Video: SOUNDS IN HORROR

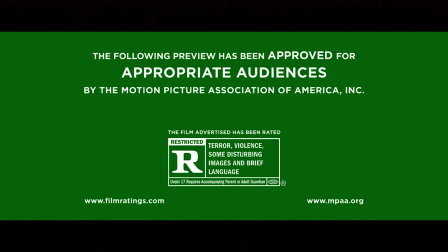In this video, I aim to explore some of the more frequently used sound effects or sound edits in horror trailers.
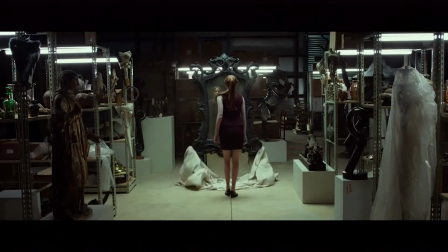Each sound of course has a purpose and can be used in multiple ways, and I'll try and explore that particular point in detail.
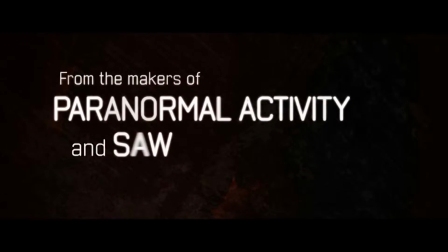Perhaps the most obvious sound used in all trailers is dialogue.
Where'd you get this? On the shelf.
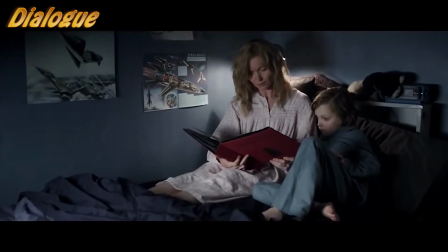Seeing our characters combined with hearing them speak helps us get to know them. Sure, simple enough.
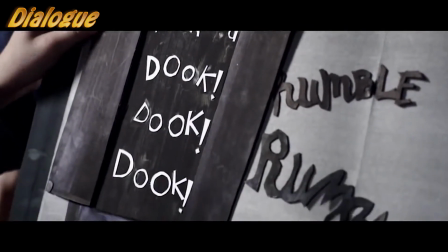However, the dialogue in trailers is very specifically picked to help tell the story. The dialogue used may give us direct story information, such as this example from Crimson Peak.
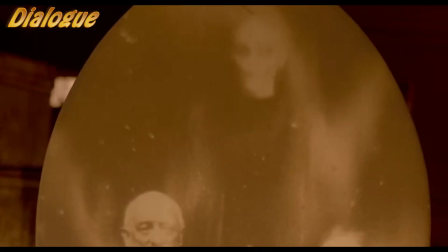Ghosts are real. I've seen them all my life. Ghosts? I never imagined that's what you wrote about.
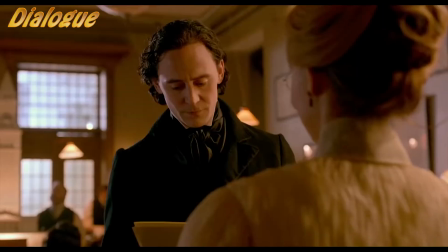Or they may simply introduce us to the character and the type of person they are, as well as give a sense of the film's mood, such as this speech from Pentecost in the Pacific Rim trailer.
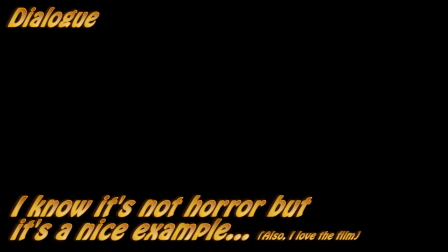Today, at the edge of our hope,
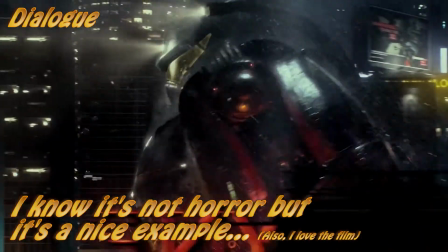at the end of our time, we have chosen to believe in each other.
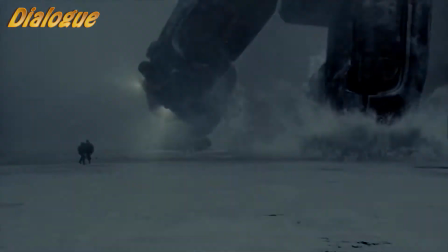Today we face the monsters that are at our door. Today we are canceling the apocalypse.
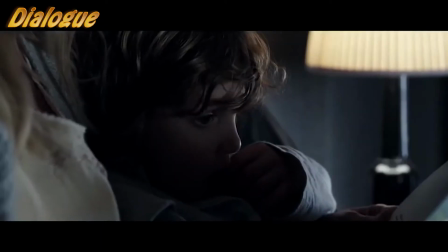Dialogue could be straight up synchronous diegetic. We see the character talk, words come out.
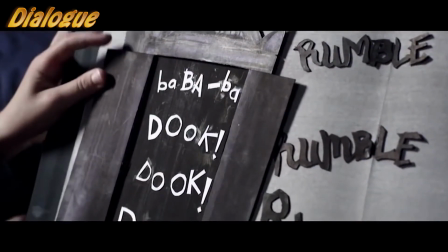However, the sound could also be asynchronous diegetic or voiceover.
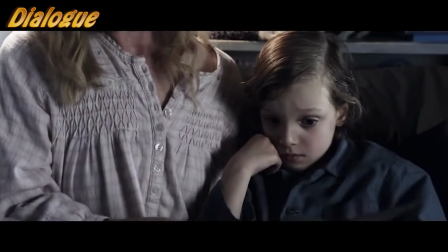The speech could be played over shots in which we can't see the character, but could still come from another scene in the film in which the character is actually seen speaking.
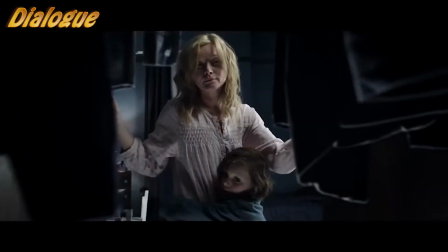An example is this scene from the Crimson Peak trailer.
And these rotting walls.
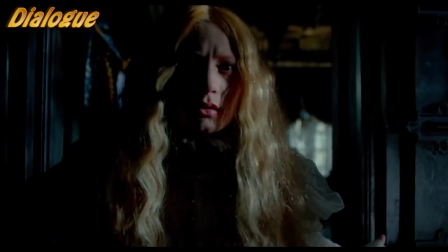In the dark. There are secrets everywhere.
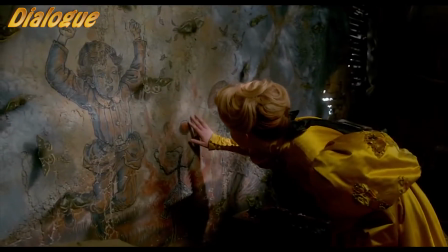The speech begins as synchronous diegetic, but then as we move on to the other shots,
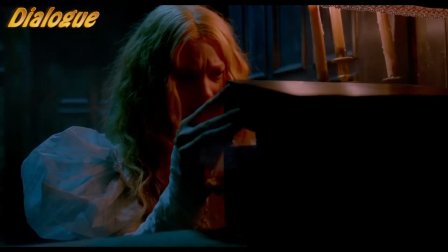the voice continues, used to complement the images on screen, and thus provide a much quicker sense of context.
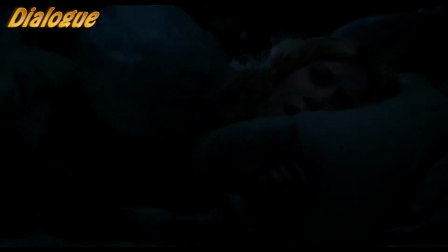Anyone watching the full movie probably has the context already.
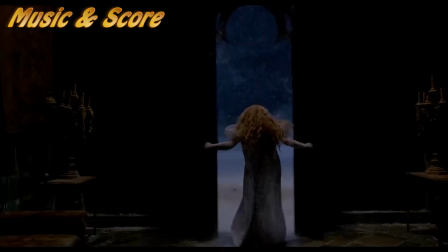Moving on to music in horror trailers, it varies quite a lot, but there's usually some trends that run throughout.
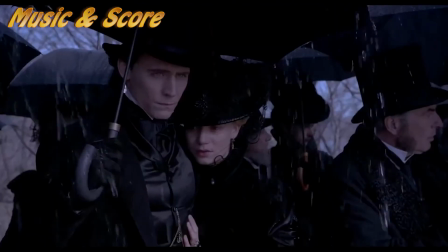Horror music is generally quite difficult to listen to. It might be out of tune, or generally just quite jarring sounds in the overall composition.
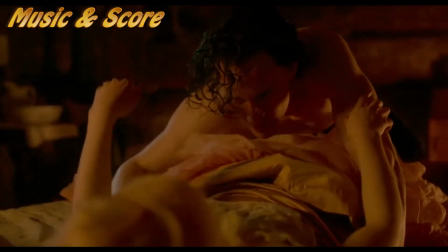Some examples of music composed for horror specifically are as follows.
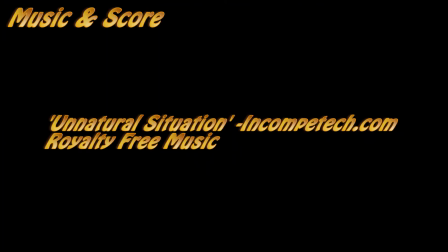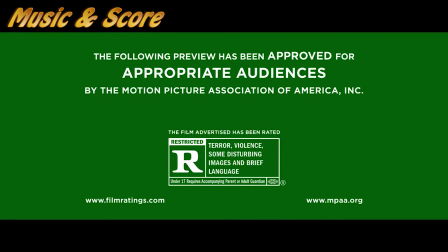Some examples from actual trailers are here also, but they may be a bit harder to isolate, hence me giving you the prior examples.
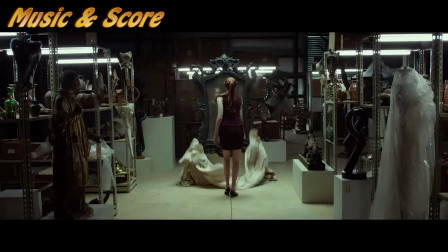Take a listen to this.
Hello again.
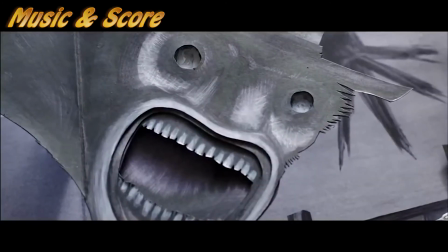Are you ready? It can't hurt you.
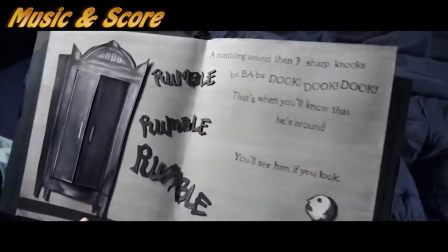Horror music will often sound like a parody of something innocent, such as a nursery rhyme or a music box.
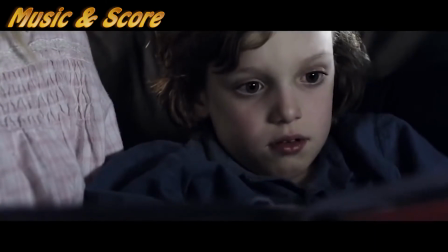This horrible example from The Babadook stuck with me for a while.
You'll know he's around.
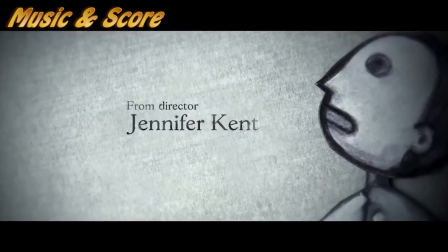You'll see him if you look. Nothing bad's gonna happen.
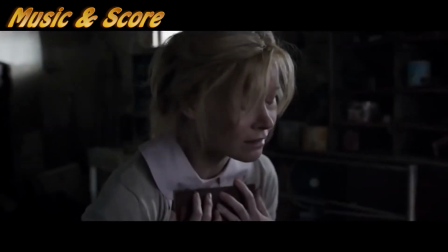As stated in many of my other pages on this site, people naturally fear something that they think should be one way, only for it actually to be a different thing entirely.
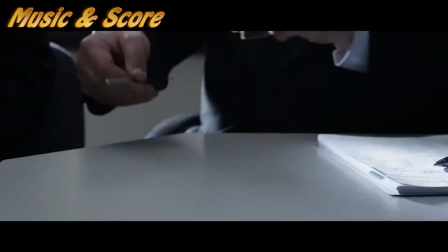You promised to protect me.
These juxtapositions often create unsettling noises.
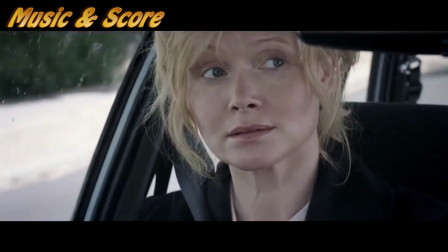However, some horror music simply goes for a jarring array of strings and other sounds to make the piece physically uncomfortable to listen to.
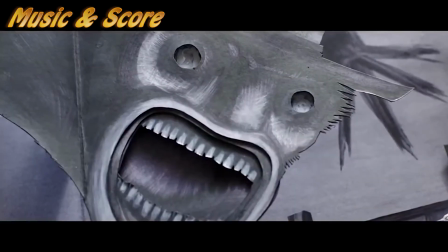A repeating pattern is often used in the music, as it offers no resolution for the audience, as seen in this fantastic score for The Thing, a 1982 sci-fi horror film by John Carpenter.